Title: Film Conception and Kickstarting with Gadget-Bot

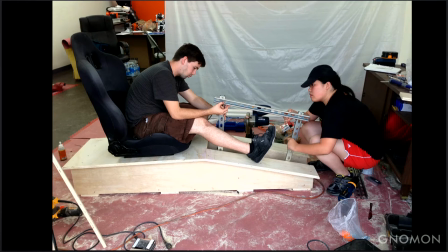(24:39)
So these are all the development photos showing the different pieces we used, the platform we built, all the PVC pipes we used.
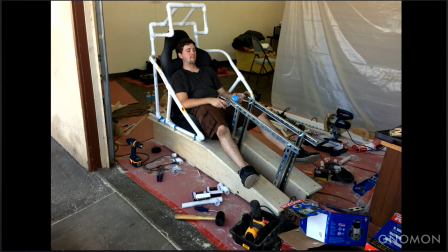(24:49)
So the whole pipe structure you see around the vehicle is all PVC pipes.
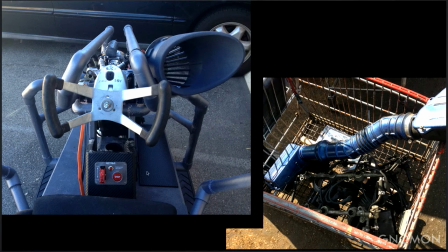(24:53)
We used caulking on all of our edges to make it look as if it was welded.
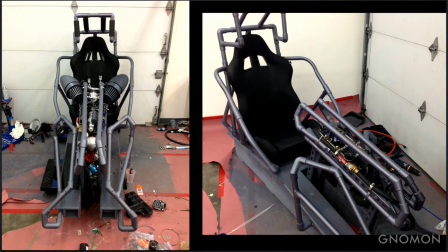(24:59)
And then we sprayed the entire thing with automotive car paint without putting a finish on top of it,
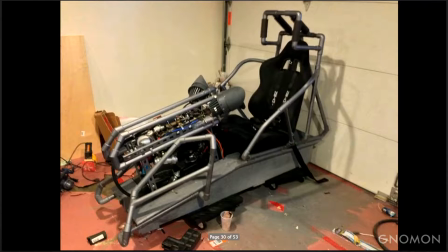(25:04)
which gave it sort of a metal finish at the end of the day. Yeah, and a big part of this was kind of like one giant kit bash. We're just like, okay, we know we need to fill this area with stuff. So we take all the parts and kind of like, that doesn't work. No, that works.
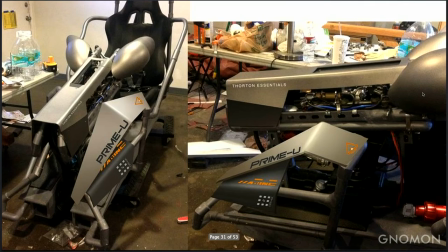(25:19)
Yeah. This thing is extremely heavy, by the way. Yes, it is. So we got to the point where we built out the whole shell, painted it over, and it was the point of like taking the graphics and like, hey, what do we stick the graphics on here? So I took these two pictures and then took Mark's graphics and just slapped them on in Photoshop.
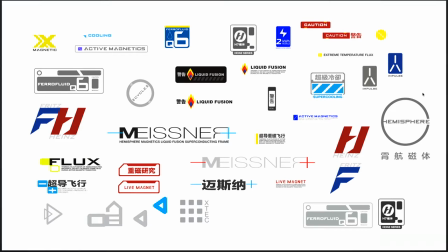(25:38)
And this was just us experimenting initially. Yeah. I feel like being able to put corporate graphics that kind of puts you in that world, it makes the, you know, it really does make like whatever you're driving a little more believable, you know, because. When you just have like a cool spaceship without any kind of like history and function, it's hard to really care that yeah, much you, about. Yeah, you were really trying to think it through as if it was a real product. So we have a lot of like industrial type stickers that go all across the entire shell.
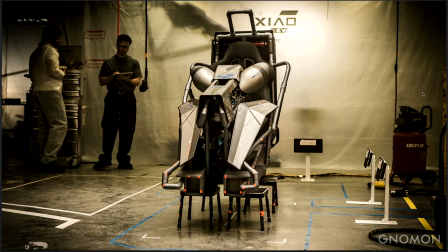(26:07)
And this was the final cockpit at the end of the day that was used. So as you can tell, we didn't have the entire thing built out. We just had the part that the actors actually interacted with. Everything else was CG'd.
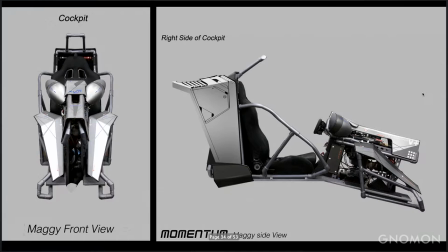(26:19)
Around the actors. So after we built that initial cockpit, we then did a second orthographic breakdown of the actual build itself.
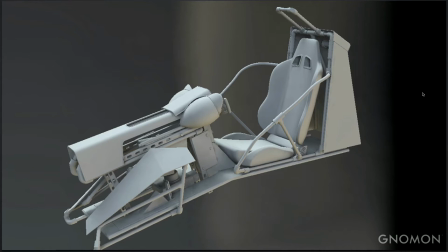(26:28)
Yeah. And then we had to rebuild it in 3D as a supplement model in all of our faraway shots for the vehicle. Right. And it didn't need to be that detailed because at that point, most of it was inside the actual cockpit shell.
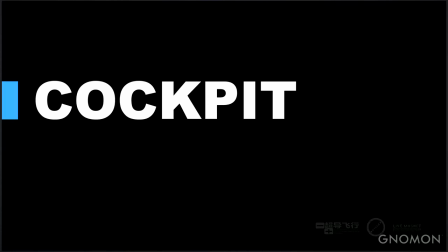(26:41)
Yeah. So with this, we have a little video to show you.
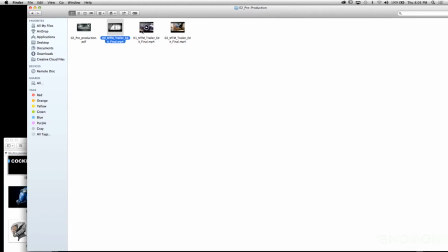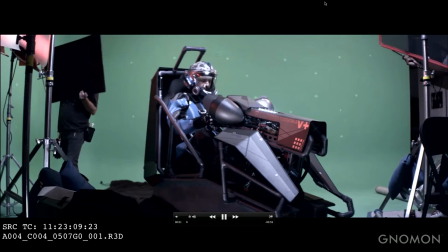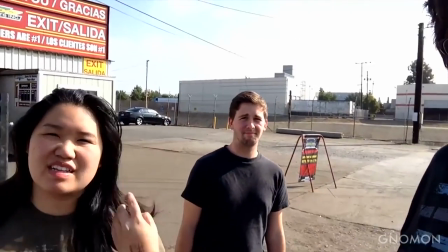(26:58) Me, Peggy, and Michael here at a junkyard today.
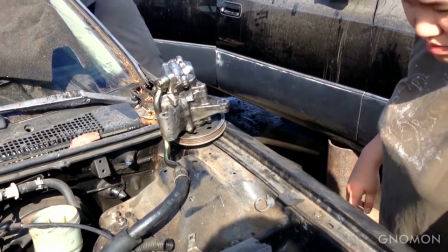(27:06) I'm trying to figure out how to get this awesome piece off. Well, we just got all the parts for our vehicle.
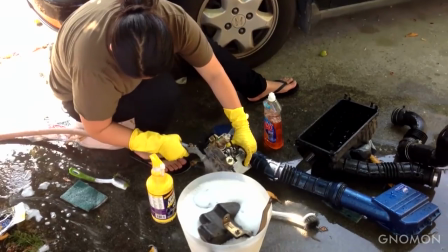(27:14) We're out here cleaning all the parts we just bought in the junkyard. Peggy's giving us a nice wash.
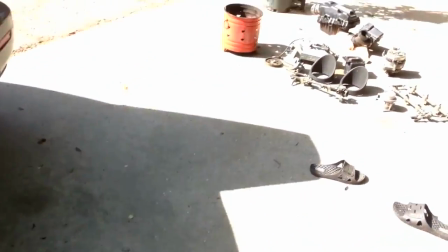(27:20) We're soaking some pieces. And over here you can see the pieces drying. Turning out quite beautiful.
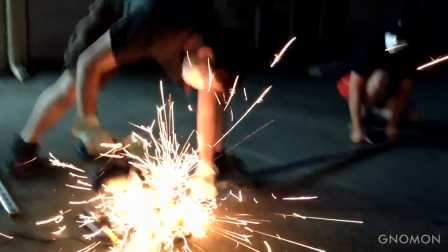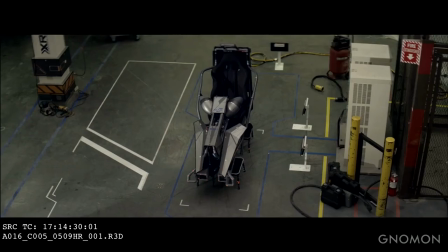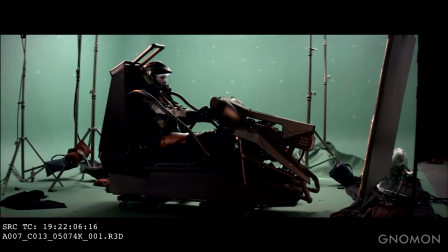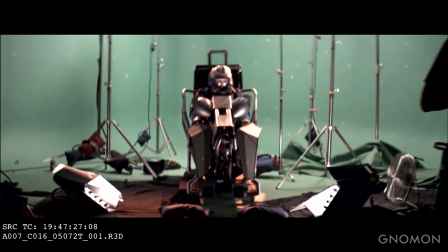I mean, the really cool thing is like being able to, you know, kind of mimic what real metal looks like, but it's not really real metal. You're using PVC pipe and painting over it. But the fun part is that in camera, it looks like metal. Yeah, I mean, large scale model making is just, it's so cool. Especially if you could just bash parts into it. Yeah. You can get away with a lot.
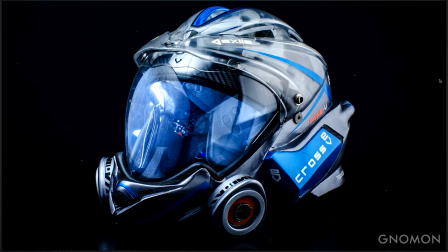(28:14)
And then after we built that, we really had to start tackling all of our other props in the film, like our helmets, things like that. Yeah. So as you see on the table in front of us, these were our final helmet designs. Right. And these are the initial drawings that Peggy did to explore the helmet and the costumes, right?
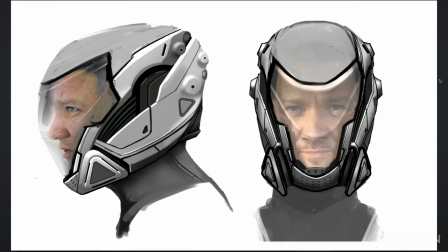(28:33)
Yeah, I mean, the big part of it for us was that we needed to see the actor's face. So being a clear visor was always like number one for this design.